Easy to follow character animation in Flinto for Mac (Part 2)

All right, today is part two of this character animation. If you didn't see part one, you can go back to my previous video and check that out where I draw the character. And in this one, I'm gonna animate it and add some interactions. Let me know what you'd like me to do next.
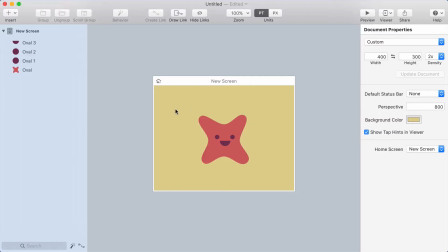12s
Leave a comment with your suggestions for tutorials or tips or things you'd like to see. Now I'm gonna select this whole thing, put it in a group, and I'll name it character. Now I'm gonna add a behavior to the group. So I wanna give this thing some life.
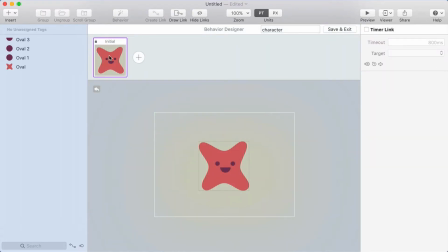27s
So I'm gonna say new behavior. And in the behavior designer, I've got my initial state here, and I'm going to add a new state. And in this state, I'm going to move these tentacles a little bit. So I'm just going to select the endpoint here. I can move it around, but I just want to move it slightly. Don't want to overdo it.
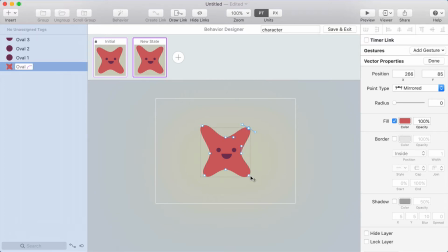46s
Maybe I'll move them all sort of in the same way. Now, if I press space, it'll toggle back to the initial state, and I can kind of test out the animation. Now that looks a little bit too much like some kind of a spiral or something, so I'm going to move this one back the other way.
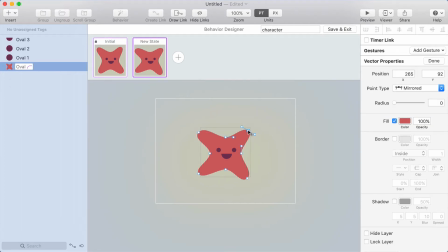Forever, so that it loops back and forth. The easy way to insert a timer link in the behavior designer is to right-click on one state, drag over to the other state, and then you can choose a timeout here, which I'm going to set to 0.
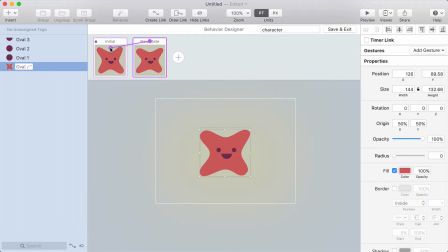84s
And then from the new state, I'm going to right-click drag back to the initial state, and again, set the timeout to 0.
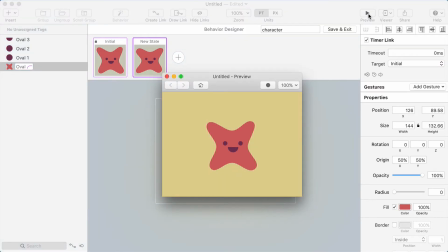90s
And if I open the preview now, you can see that it's going back and forth. But the movement looks very unnatural. So let's adjust the easing to make this look more natural.
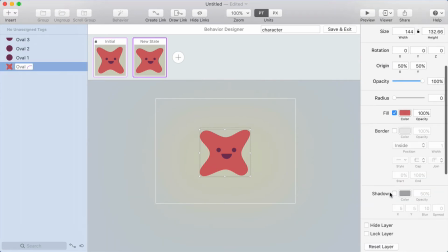100s
I'm going to select the background shape of the character, scroll down the inspector to the timing section, and choose classic easing. And this sort of ease in out pattern I think will work well. I'm going to turn the duration up to 800 milliseconds because I want this to go kind of slow.
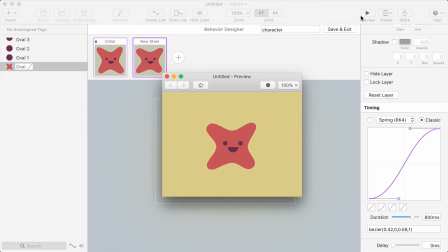119s
Now it looks a lot more smooth and it's slow, so it looks like this character is maybe swaying in the currents of the ocean or something.
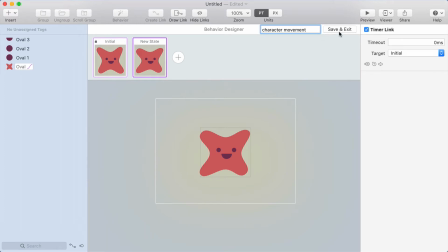126s
I'm going to name this behavior character movement, and then I'll exit out of the behavior designer. Now I want to add another behavior.
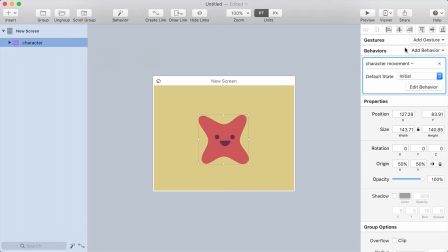133s
So with the same group selected, I'm going to go over to the inspector and choose add behavior, new behavior.
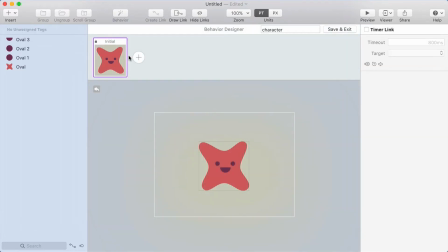139s
So now I'm going to have a second behavior applied to the same group. And on this behavior, I'm going to add a new state.
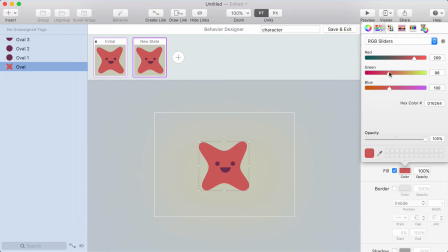146s
And in the new state, I'm going to change the background color of the character. I'm going to have a subtle color change. I'm going to add another one and make it change to yet another color. So this is some sort of color changing creature.
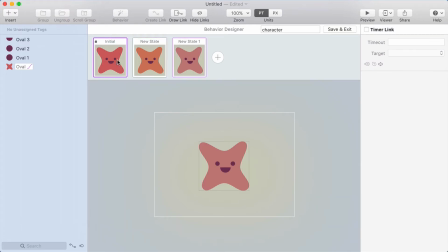160s
All right, now I can add additional colors, but this seems okay. I'm going to use timer links again, and this time I'm going to loop between all three states. So a timer link from the initial state to the new state with 0 millisecond timeout.
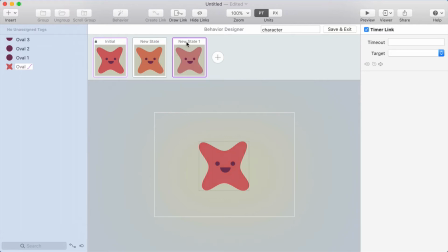172s
Same thing from the new state to the second new state. And then from that last state back to the initial state, again with 0 millisecond timeout. Now the easing, I want to make this a really slow color change.
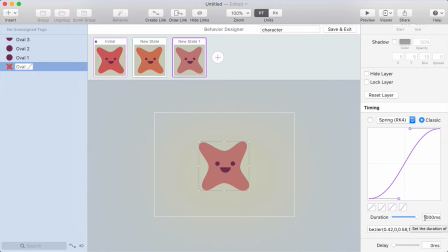185s
So I can drag this up to 1,000 milliseconds, which is 1 second, but I'm actually just going to type in 2,000 to get 2 seconds.
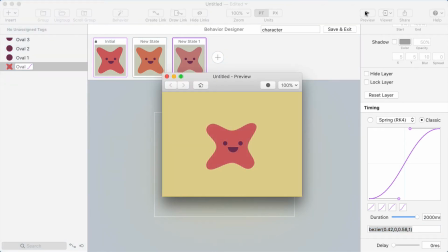194s
Okay, let's open up the preview. And now every 2 seconds, it should be going between one of those color states. So it's a very subtle, very slow color fade animation. And that combined with the movement makes this look fairly natural.
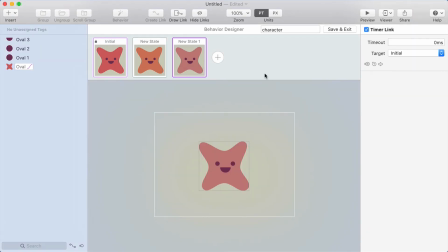208s
So I'm happy with that. Now let's add one more behavior. So I'm going to exit out of the behavior designer.
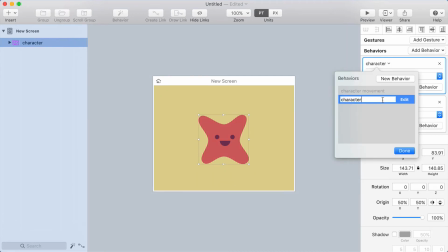213s
Oh, and I forgot to give that one a name. I'm going to call this character color. I'm going to add one more behavior.
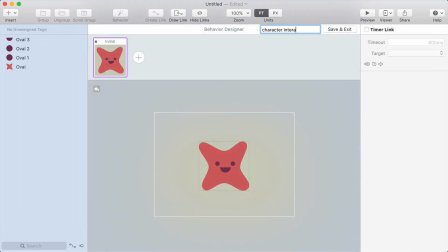220s
This one will be called character interaction. I'll add another state in this behavior. And in this new state,
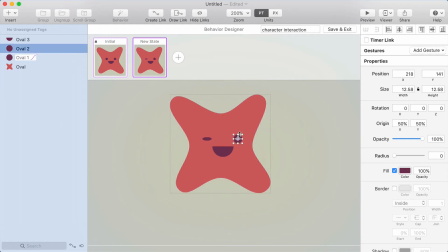228s
I'm going to make the character blink by dragging the eyes down.
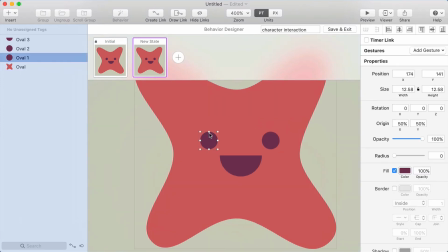234s
And let me show you how I did that. I selected one of the eyes. I'm selecting the up, down, resize handle here in the center. And I'm holding option, which resizes it from the center. So I can drag it down like that. Drag this one down so it looks like the eyes are closing.